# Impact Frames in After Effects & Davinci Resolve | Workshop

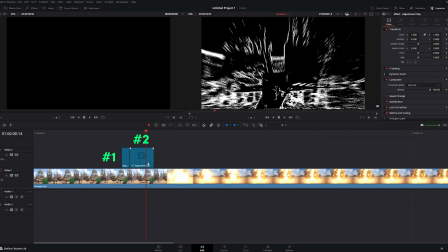[8:27]
Back in Edit, go forward 2 more frames, make another cut and repeat the process.
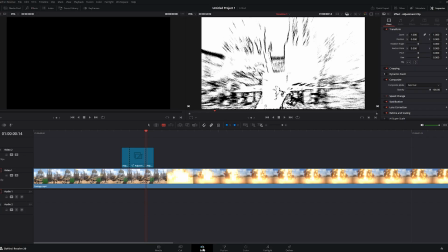[8:38]
And just like that, impact frames done! There's definitely other ways to do this, but hopefully this gives you a starting point to explore and build your own style. That's the fun part, because you can get real creative with this. No, sorry to cut you off, Boro. I just want to point out something real quick.
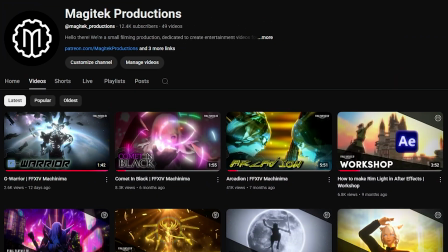[9:03]
Here's an example from our past Arcadian video. As you can see, there's a lot of stuff happening in these frames. But they're not just random flashes. They're layered with different effects.
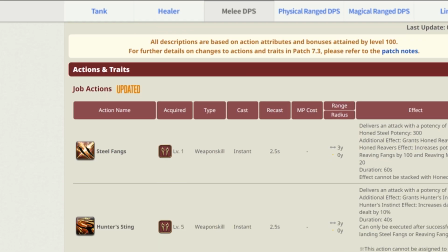[9:16]
Some of them even help convey the skill's definition, like... What was it again?
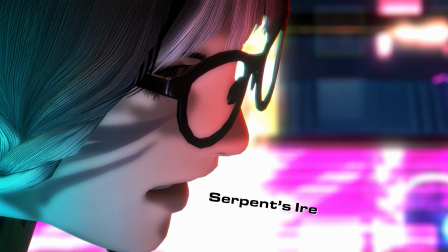[9:22]
Having no luck.
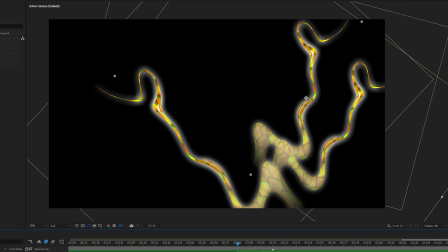[9:26]
Serpent's Ire! Yeah, that's the one! While we look closely, the effect creates these intricate, scale-like patterns.
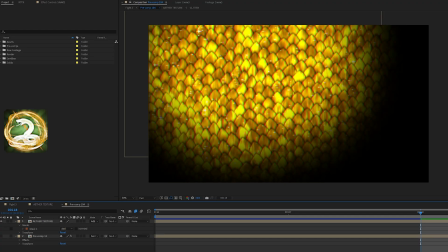[9:34]
It's almost like the scales are a subtle reference to the skill. Huh, maybe that's the connection.
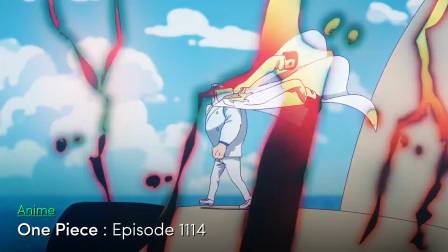[9:41]
Anyway, the main point is, you don't have to stick to the classic black and white look for impact frames.
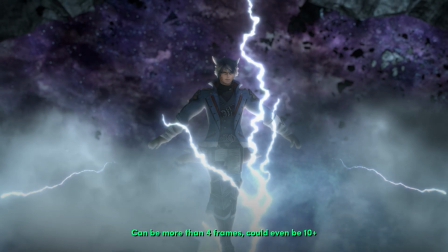[9:46]
You've got room to get creative with texture, color, and shape to reflect what's actually happening in the scene.
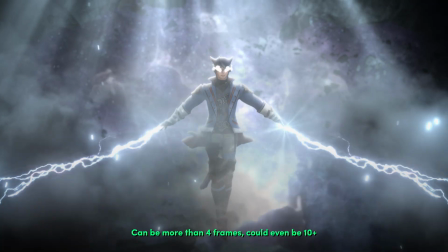[9:52]
As long as it hits hard and supports the story, it's doing its job. But for now. Thank you for watching. And have fun creating, everyone.
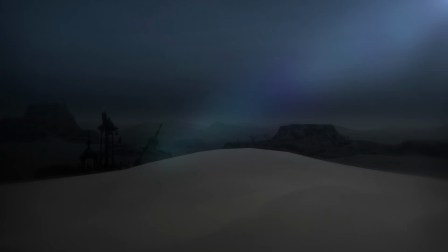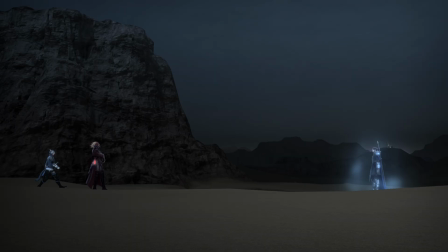[10:07] finally. Time for some payback. You ready for this?
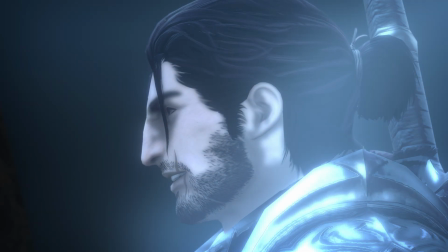[10:14] Get yourselves ready.
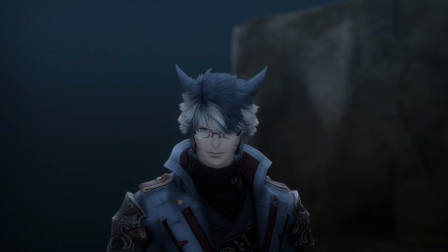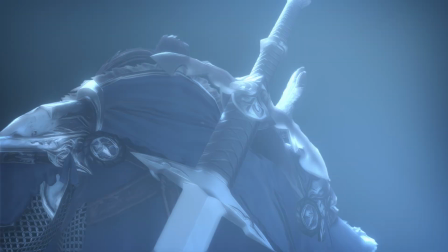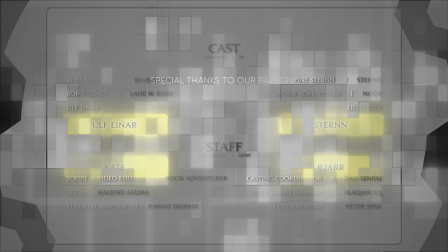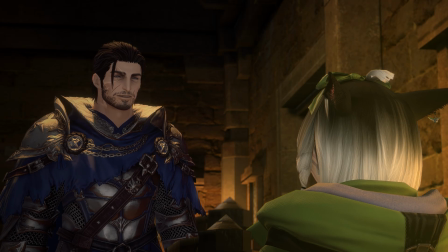[10:38] So what you're saying is to start recording and don't stop recording.
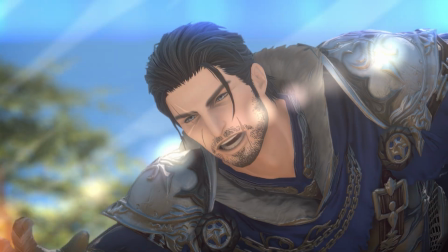[10:42] Yes, and like then, an improv, you know? Then, okay. Impact! Flames!
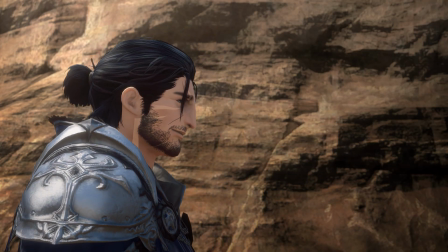[10:49] I've not done this since I was a kid. But they're not just random effects.
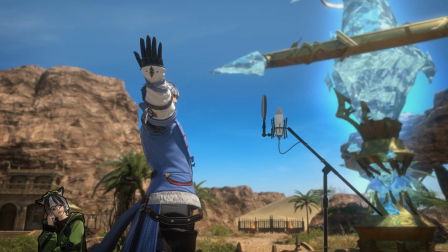[10:54] They're layered with different effects. I said that line wrong. Is that it turns your images into pure black and white.
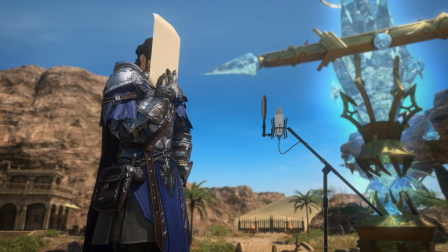[11:01] Based on the... Cut. What this effect does is that it turns your image...
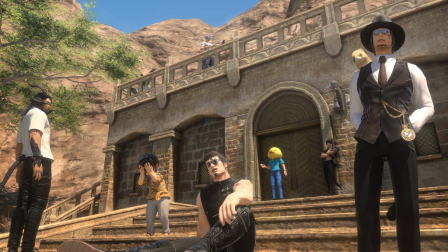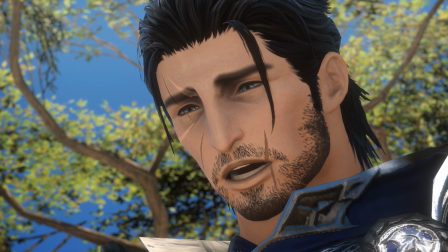[11:13] Why did this have to be at the end of the day, after I ate f***ing pasta?
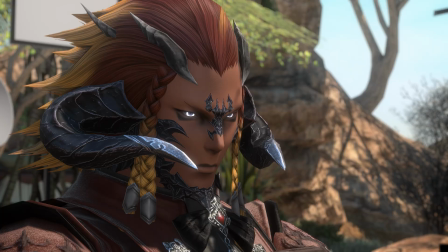[11:18] Come on, you got this. Arise.
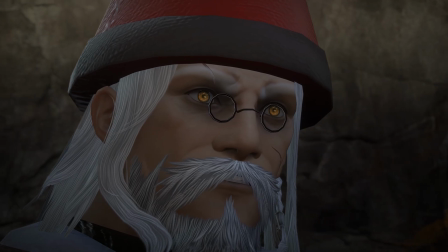[11:22] I don't think that's the lie. Kamehame! What the hell is happening?
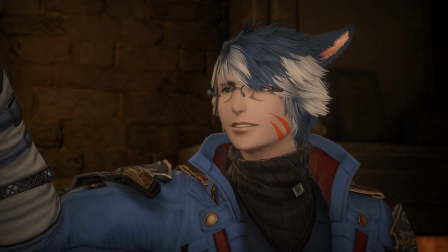[11:31] I'm actually talking like a Final Fantasy character as I do this. I'm like doing the hands up, two hand up and down thing and putting my hands on my hips as I finish talking.
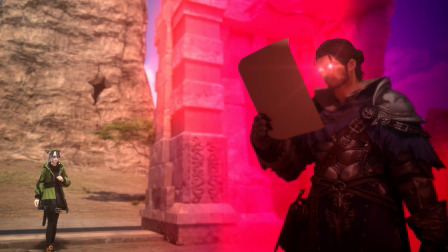[11:38] I can't believe it. The aftershock. Aftershock. Aftershocks.
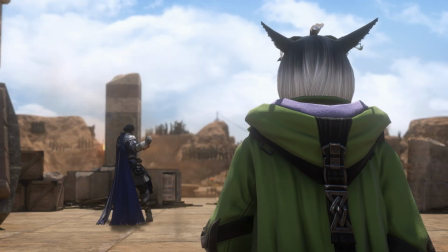[11:43] You're stirring, you good man? Buddy, we got aftershocks on this here. Buddy!
Oh, I forgot to tell y'all.
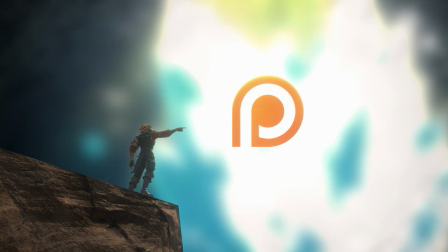[11:50]
We now have an official Patreon. We have a few things to offer right now.
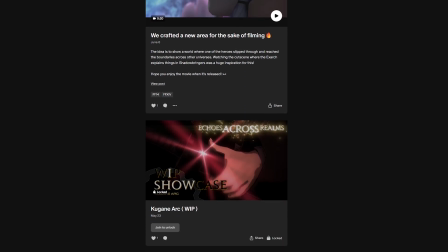[11:56]
From sneak peeks and receiving assets for your future projects, all made by the lovely noob adventurer and crew.
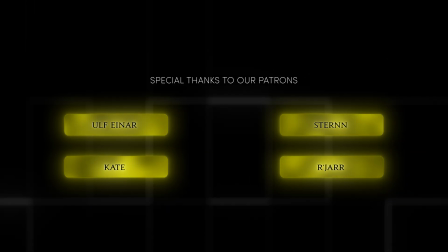[12:05]
Also, your name will get featured at the end of each video. So click the link in the description and support the Magitek crew today.
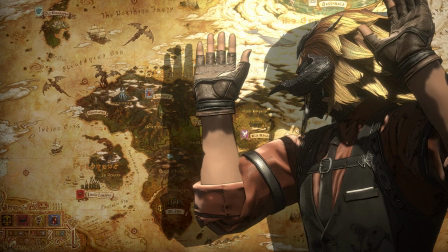[12:12] I can't, because I live in Eorzean. Gil can't transfer to cash. So, yeah.
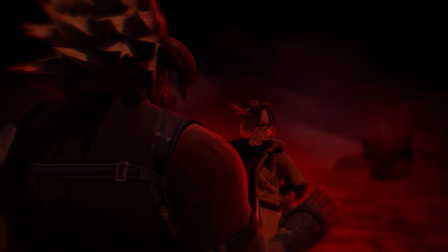[12:19] Mind paying for me? Nope, hey, I wasn't asking for anybody to, you know, give me money.